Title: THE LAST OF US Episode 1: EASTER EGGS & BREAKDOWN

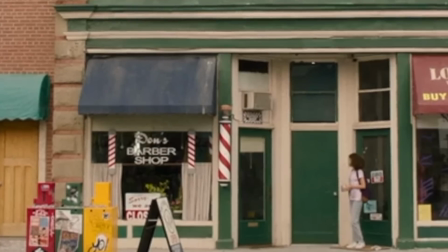Now, they had to remake most of the storefronts for the show, except for Don's Barbershop, which is the same in real life.
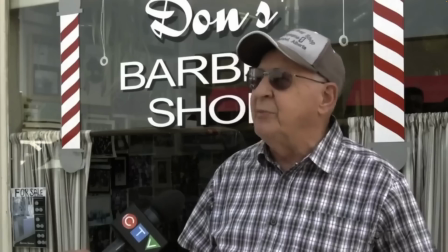In fact, here's Don talking about this.
Keep them coming. I don't see anything wrong with it at all.
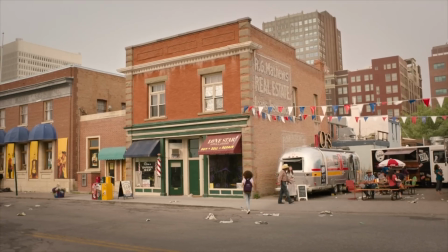Amazing. So the watch shop is obviously filled with ticking clocks. The sound of a ticking clock is actually the first sound that we hear in the game.
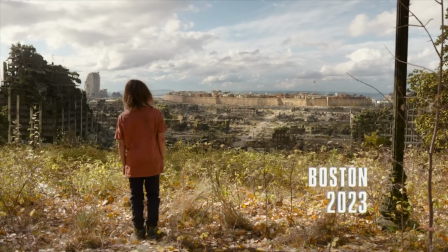Now, this is an indication that time is running out for the world. And obviously, Joel's watch is symbolic of this.
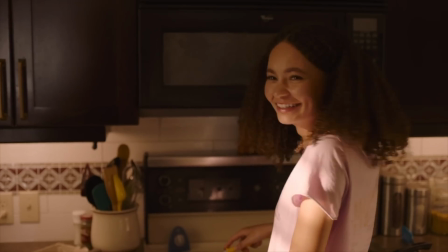Sarah was the good thing in his life. She kept him going. She was his humanity. Just like in the show, she repairs his watch.
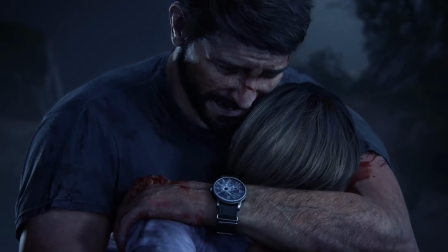And when she's dead, the watch and time die with her. Outside, sirens go by. Another example of an outbreak occurring nearby, but through glass, with the illusion of distance and safety.
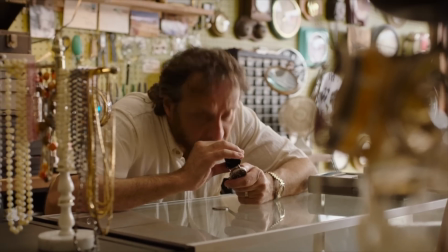I like how at first we're made to think that she's selling the watch. After all, we also see her steal money from his drawer. And they have fun with this when she says, "That's it. Okay, 30. 20's good.
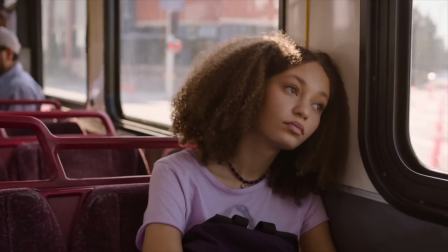but it turns out that she's just surprised that it's such a cheap repair. Now, all of this is because Sarah exemplifies how the world existed in the past. People used to perform simple acts of kindness for one another. After the outbreak, kindness dies, and everybody just struggles to survive.
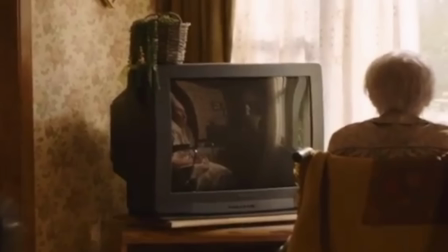When Sarah enters the Adler's house, notice that we see the infected woman's face in another reflection, this time on a TV.
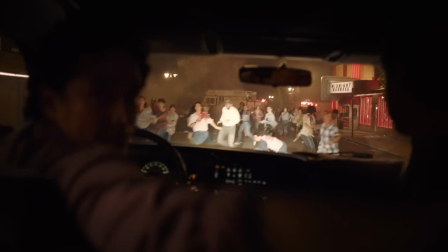Also foreshadowing how the first glimpse we get of the full pandemic later on will be on a TV set. It's very cool that even though the zombie outbreak isn't on TV, it's still on the TV.
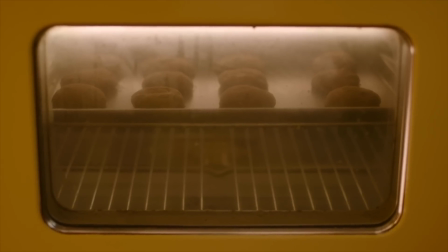Oh, and by the way, when someone asks for your help making raisin cookies, this is the exact correct reaction.
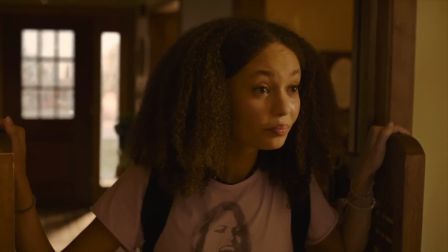Chocolate chip? Raisin.
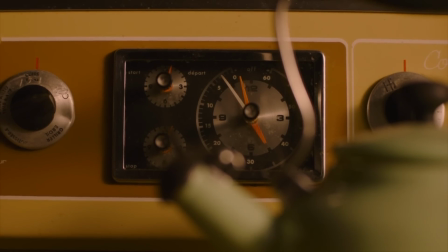And then we see another ticking clock, this time on the oven, as the heat of the cookies begins to rise,
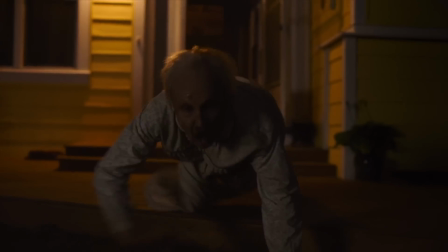symbolizing how the heating of the earth is about to release the cordyceps fungus on humanity. Sarah does the same thing that I do in people's houses.
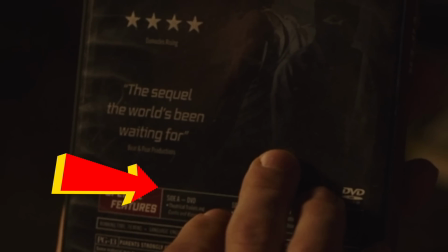She checks out their DVDs. Now notice how this one says that there is an A side. This is actually something DVDs used to do, like my copy of Outbreak right here. One side is the widescreen version, and then the other side is the full screen version with extra features.
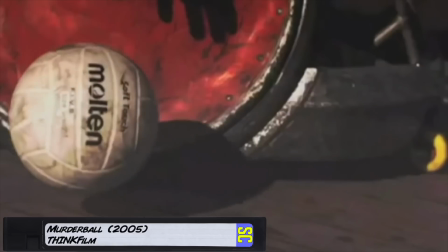Some of the movies she looks at are The Pink Panther and Murder Ball, a great documentary about wheelchair rugby, and also Breathing Fire, starring Golden Globe winner Ki-Hoo Kwan. Now, as she's looking, we get another shot at the outbreak happening in the background. God, this is the creepiest part of the entire episode. Yeah, man, it's effed up.
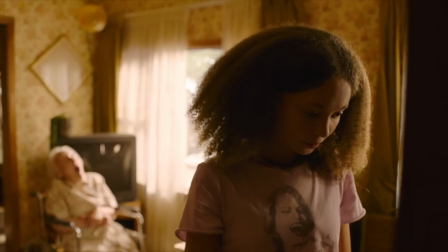Now, her mouth is open because this is the fungus just beginning to hunger. And the only clue is the dog staring at her because he can smell this new life form forming inside of her body. Trust dogs, man. We know. Do I have any? Nah, you're clean. Whew, thank God.
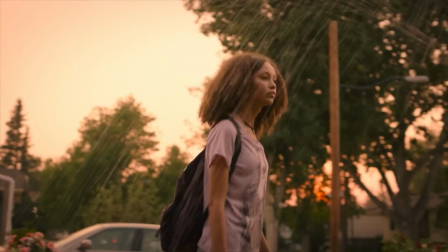When Sarah exits, the sky is like this pale green color, like the color before a thunderstorm.
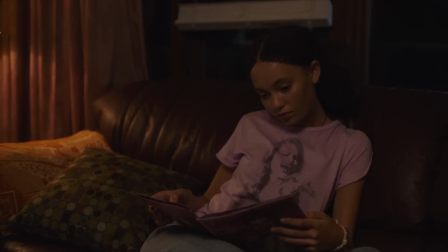Again, foreshadowing an impending disaster. Now, the next sequence is a recreation of the game's great opening sequence, with Joel waking Sarah up on the couch.
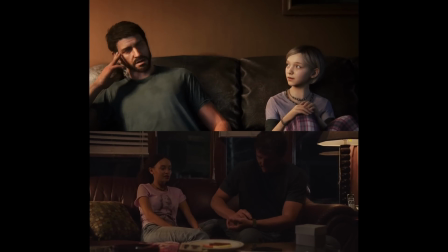Except, they sit on opposite sides, maybe to indicate that this is a mirror image to the game. Notice the ticking clock, another indication that time is running out. It's also a subtle foreshadowing of the zombies called clickers, who communicate with a kind of echolocation. Much of this conversation is lifted straight from the game.
Where did you get the money for this?
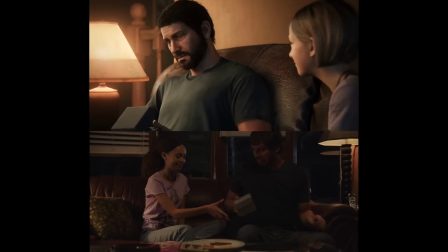Drugs. I sell hardcore drugs.
Now the watch boxes are even identical, and everyone is wearing identical wardrobes.
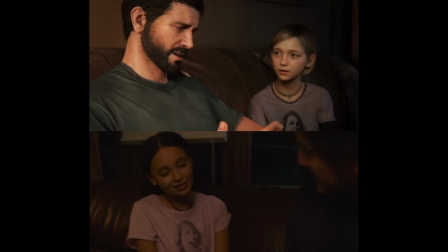Both Sarahs are wearing a shirt for a fictional band called Halicon Drops.
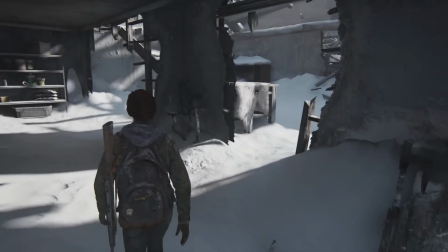So the movie they watch is called Curtis and the Viper 2, and this is an actual Easter egg from The Last of Us 2, where Ellie mentions that Joel loved a movie called Curtis and the Viper 4.
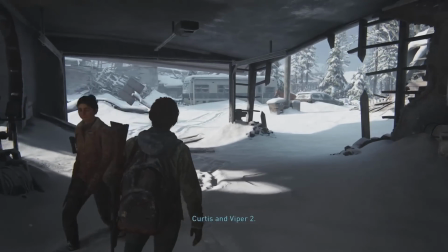What's Joel into? Curtis and Viper 2.
Really cool how they repurposed his love of 80s movies in the show.
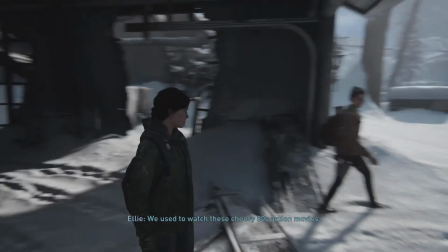We used to watch these cheesy 80s action movies. He's really into them.
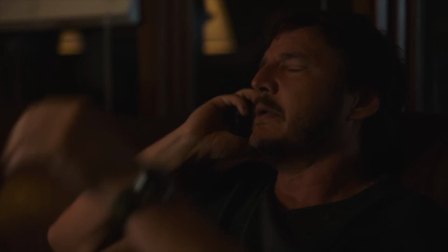So, just like in the game, Tommy calls Joel. But in the show, the reason is more fleshed out, and it's because he's in jail.
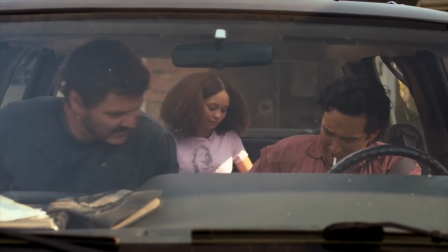Tommy, being the troublemaker and a soldier, foreshadows his life post-pandemic when he is a member of the militant Fireflies.
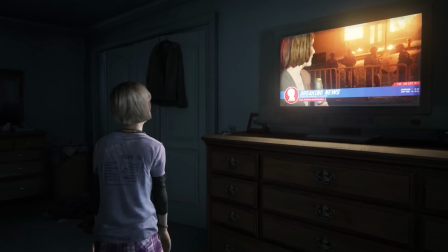But more on them in a bit. Just like the game, the first thing Sarah does when she wakes up is to watch TV. But in the game, there's a distant explosion on the television. The show saves this explosion for the moment after Joel kills the old lady. Because this is the indication to Sarah that the world has changed and her neighborhood is no longer safe.
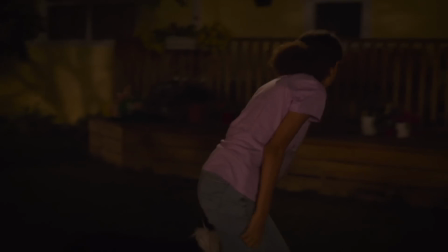Joel also murders a zombie in the game. But first Sarah goes to the neighbors, which is a totally new sequence and scary as hell.
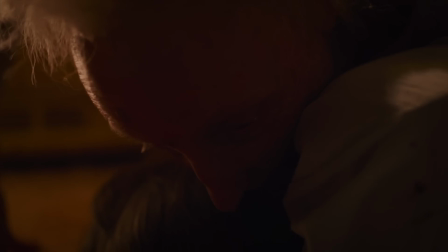The fungus growing from the mouth, ooh. And this is like not even close to the most messed up stuff from the game. I want to quickly also shout out the sound design in the show. If you watch with headphones or surround sound, there are lots of cool details, like how the sound changes when they enter the truck.
Come on, get in!
This is just one way the truck sequence places us in a kind of first-person point of view, which, as we'll talk about in a second, mirrors the video games. So the next sequence is actually so close to the game that I'm not going to go through every single thing that is alike.
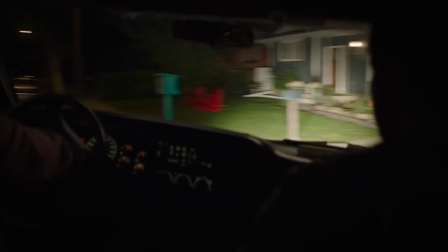There's the drive to the highway junction, the burning house, and of course, the way this driving scene mirrors the point of view in a video game.
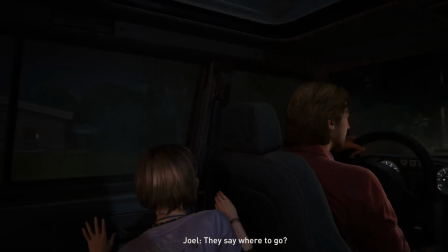In the game, as Sarah turns around in the truck, the camera follows her, and this is also mimicked in the show.
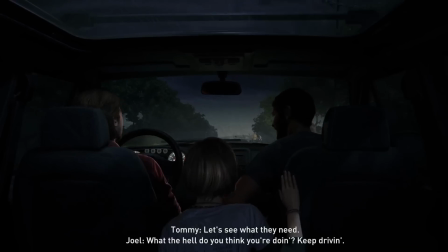Even the dialogue matches up.
Who do you think you're doing? Keep driving. Got a kid, Joel. So do we. Hey, keep driving.
But what they took from the game is not as important as what they have added.
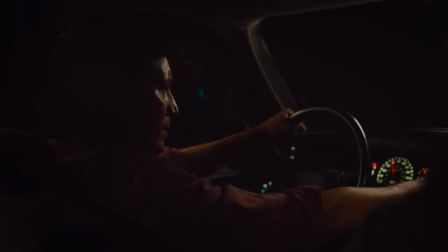The show takes a lot more time to breathe, so characters can have dialogue about their situation.
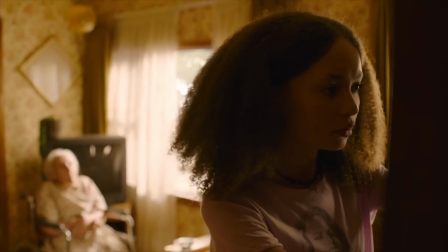Like when Sarah realizes that she might be infected because she was at the Adler's and she was also just in the city. But you'd have to go a lot, right? And her first response, is it from terrorists? is also very 2003.
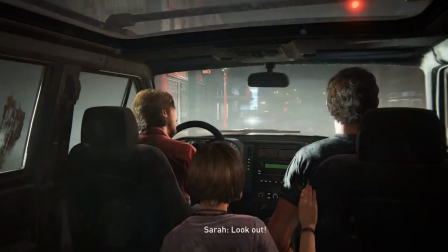It was a different time. You weren't born. A car accident also happens in the game, but the show added a plane crash.
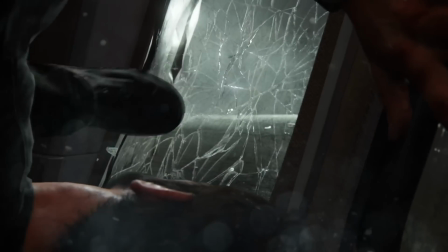After the cut to black, the game's point of view shifts to Joel, and pretty much the same thing happens here.
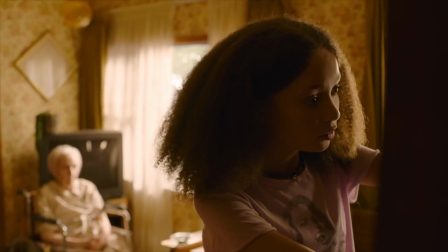Before this, the camera was usually placed at Sarah's eye level, and in the back seat, when she turned, the camera turned with her.
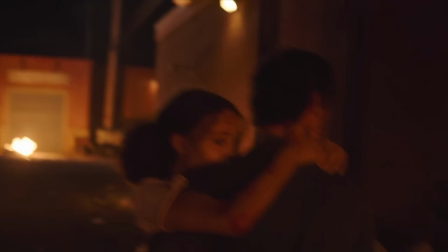But now, the camera stays fixed at Joel's eye level, framing him for the rest of the opening. Also, shout out to our fellow video store right here, also in 2003. It was a very different time. Yeah, it was. So now, I did think that it was funny that they became separated from Tommy in different ways.
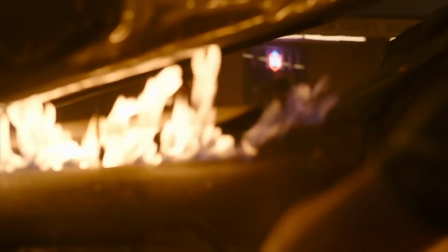In the show, they're divided by a large flaming vehicle, which is actually a much more common type of obstacle you would find in gaming than in TV shows.
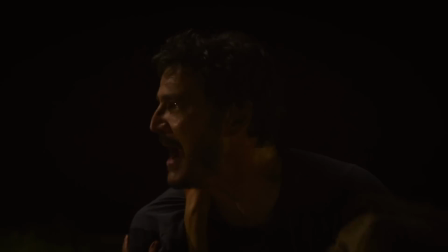So everything with the soldier plays out exactly the same. It was heartbreaking that Tommy never tried to help Joel with Sarah's wound.
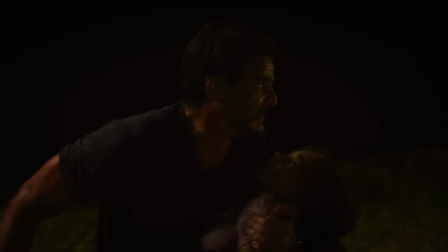As a combat vet, he would see right away that there was never anything he could have done for her.
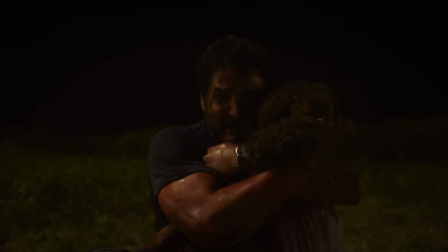And of course, the shot also breaks Joel's watch, symbolizing how time basically stops for the world on the night of the outbreak. Clocks are also an indication of civilization. It's a way for us to conquer nature and measure time. But from now on, it is nature who's going to be conquering humanity. Then we go 20 years in the future as the camera follows another doomed child, this kid outside the Boston QZ. So, in the past 20 years, people have basically turned to tribalism. Cities have become fortresses and quarantine zones. Boston is run by the remnants of FEDRA, that's the Federal Disaster Relief Agency. But even though they were a branch of the US government, they don't follow the US Constitution anymore.
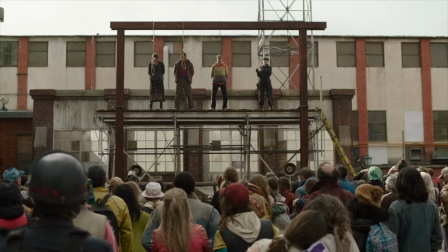Martial law has been declared, leading to public executions and suspensions of rights.
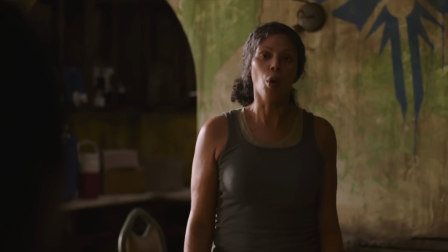This is why later on the Fireflies talk about, "We are in a war against a military dictatorship to restore democracy and freedom.
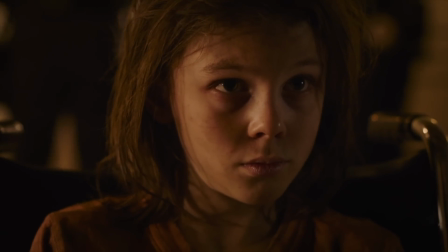Does that sound about right?"
So this whole opening with the kid may seem kind of heartless, but this was actually a mercy. This soldier let the kid be happy in his last moments.
"And then we'll get you some new clothes and toys, as many as you want to play with."
It's a harsh opening, but it shows the kind of world this is. Kids represent the future, and now humanity has no future.
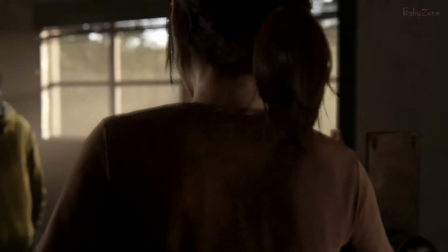This infection chart seems to be a change from the games. Originally, it didn't matter where you got bitten, you would always turn within 48 hours.
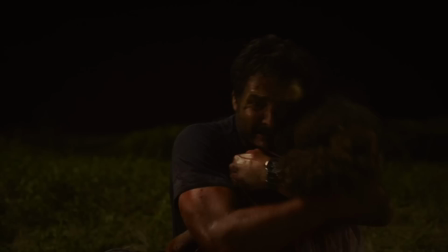Joel burning the kid's body without remorse shows how, after Sarah, he doesn't really care about kids anymore.
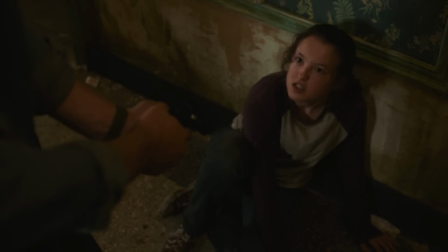Like I said, later he actually points a gun at Ellie and would have absolutely pulled the trigger on her.
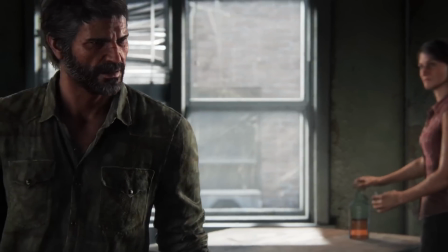Also, Joel's shirt, 100% game accurate. Now there are a few other vintage shirts that express how time has stopped,
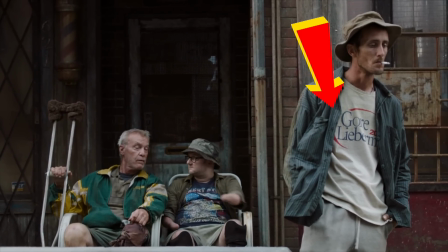like this guy wearing a Desert Storm shirt and this fella with a Gore Lieberman shirt from their failed 2000 presidential campaign.
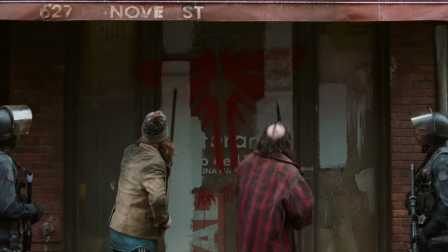And we see soldiers painting over the logo of the Fireflies. Yeah, you mentioned them. What are the Fireflies anyways?
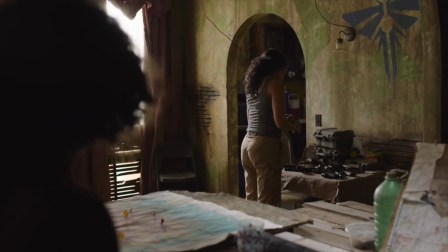So the Fireflies are one of the tribal factions in America. As far as militant groups go, they're basically the good guys.